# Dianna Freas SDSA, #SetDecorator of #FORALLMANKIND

And then they also made all of the custom chairs that are in Mission Control, which are sort of the tanker style. They had been collecting bases and seats, and they reupholstered and painted them and restored them. So they're beautiful because I had to have 30 matching chairs, office chairs. So the only way to find that was, to have them made. And then we go from offices to space.
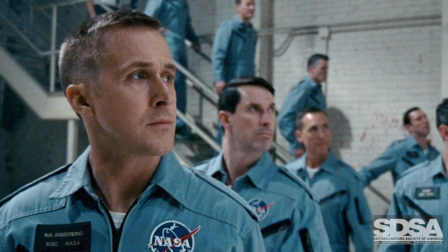Actually, the command module had been in First Man, and Eric Osuski, who was our art director, was the supervising art director on that. So he knew everything about 1969 space travel, and it was amazing. He took myself and Mark Rodriguez and
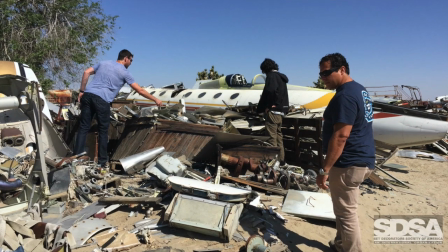John Bradley out to these aviation sort of salvage yards,
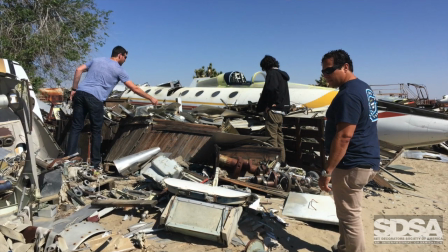and we just were like digging through, to find pieces and parts to work for the capsules and also eventually for Jamestown. So much of it was salvaged and had to then be restored. Dan and John, Carlos, the supervising art director, and Eric would design the spacecraft or whatever was needed, but it had to be replaced. And then John would go out and try to source them. He would bring them in, and then he would adjust the plans to fit what he had found. So it was a collaboration between the art department and the set tech department. So with the command module, was a burnt out shell when we acquired it because it had been used for the Apollo 1 disaster. And so we had to completely restore it. It came from Universal. We rented it, we restored it, and returned it to them. So it was, I don't know what happened to it next, but it's in great shape now. And then in outer space, we have the actual Jamestown base.
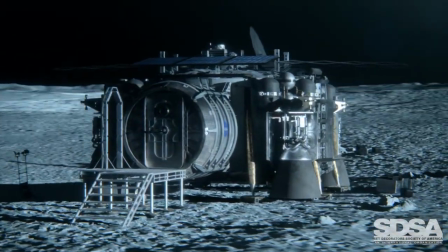The lunar surface was created, obviously, by construction and paint and the great sculptor that they had.
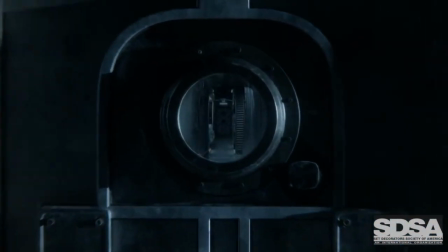But then all of the components that the astronauts are working with, the rover and any equipment,
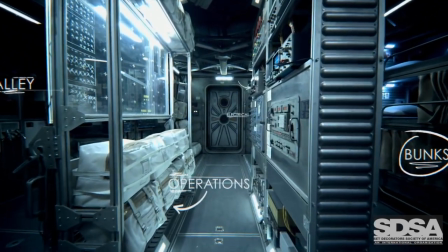large and small mining equipment, brought in by SETDEC and also working with the art department.
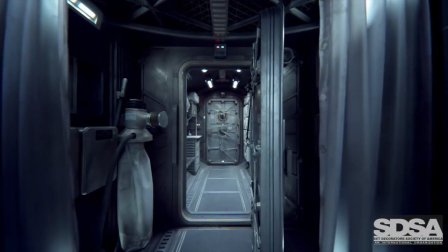Again, it was a lot of John finding salvage pieces and also period electronics pieces and a lot of ordering. A lot of boxes came in, and every day, little presents, and just creating these things from scratch. So it was a really collage kind of almost collage art project,
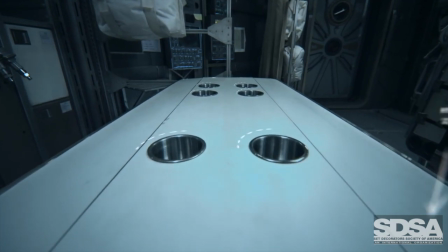between Mark Rodriguez and Mike Mestis, who was the gang boss, who was kind of in charge of Jamestown. And we just have really talented set dressers who were just so technically gifted. And I mean, Ron wanted it to be, even though it's our alternate history,
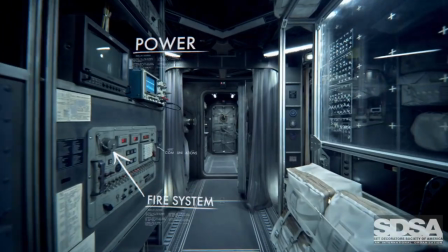and he wanted it to still reflect the technology that was available, where everything is exposed. All the technology is in view. Fuel cells are there, and everything is it's just very industrial looking. There are a couple of other sets we want to talk about too. Certainly after coming back from the moon, you'd want a good stiff drink. So we have our local bar, our astronaut bar. The Outpost Bar.
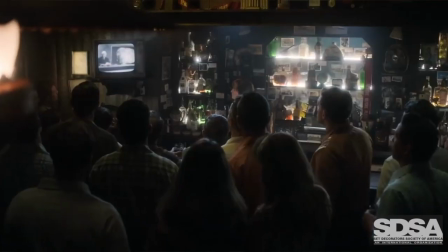And again, Ron wanted it to be a place where the astronauts could really be themselves.
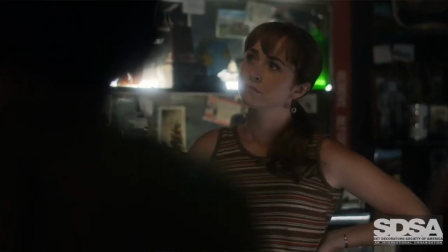A lot of the memorabilia behind the back bar and around in the room are
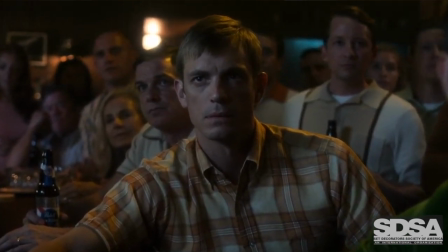photos and pieces from the earlier missions, the Gemini and the Mercury, and also from the test flights. So there's a lot of just photographs of older airplanes in the 40s and the 50s. Texas memorabilia, the Texas flag, and armadillo at the bar. Some fun things.
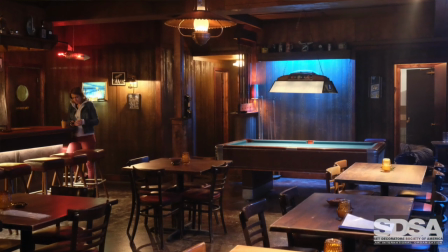So it was, it's got a little bit of a down and out bar, but they spent a lot of time there. Well, a bar is a place to spend time. Right. Along with these young astronauts, we have the established rocket scientist Werner von Braun's house.
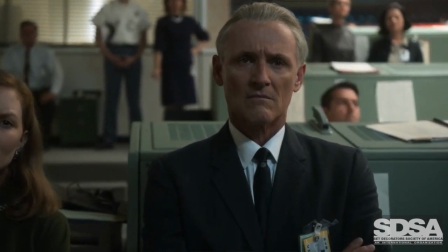We do. We go to Werner von Braun's from NASA, and he's back at Huntsville. It's a mid-century house, but it's very dark, a very dark paneling.
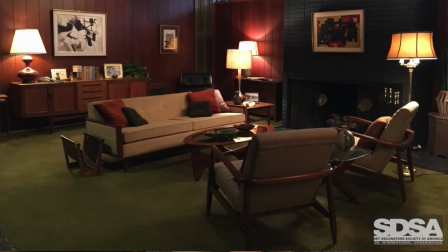It's much more serious and severe. It's very muted colors, an existing moss-colored wall-to-wall carpet that I think was original.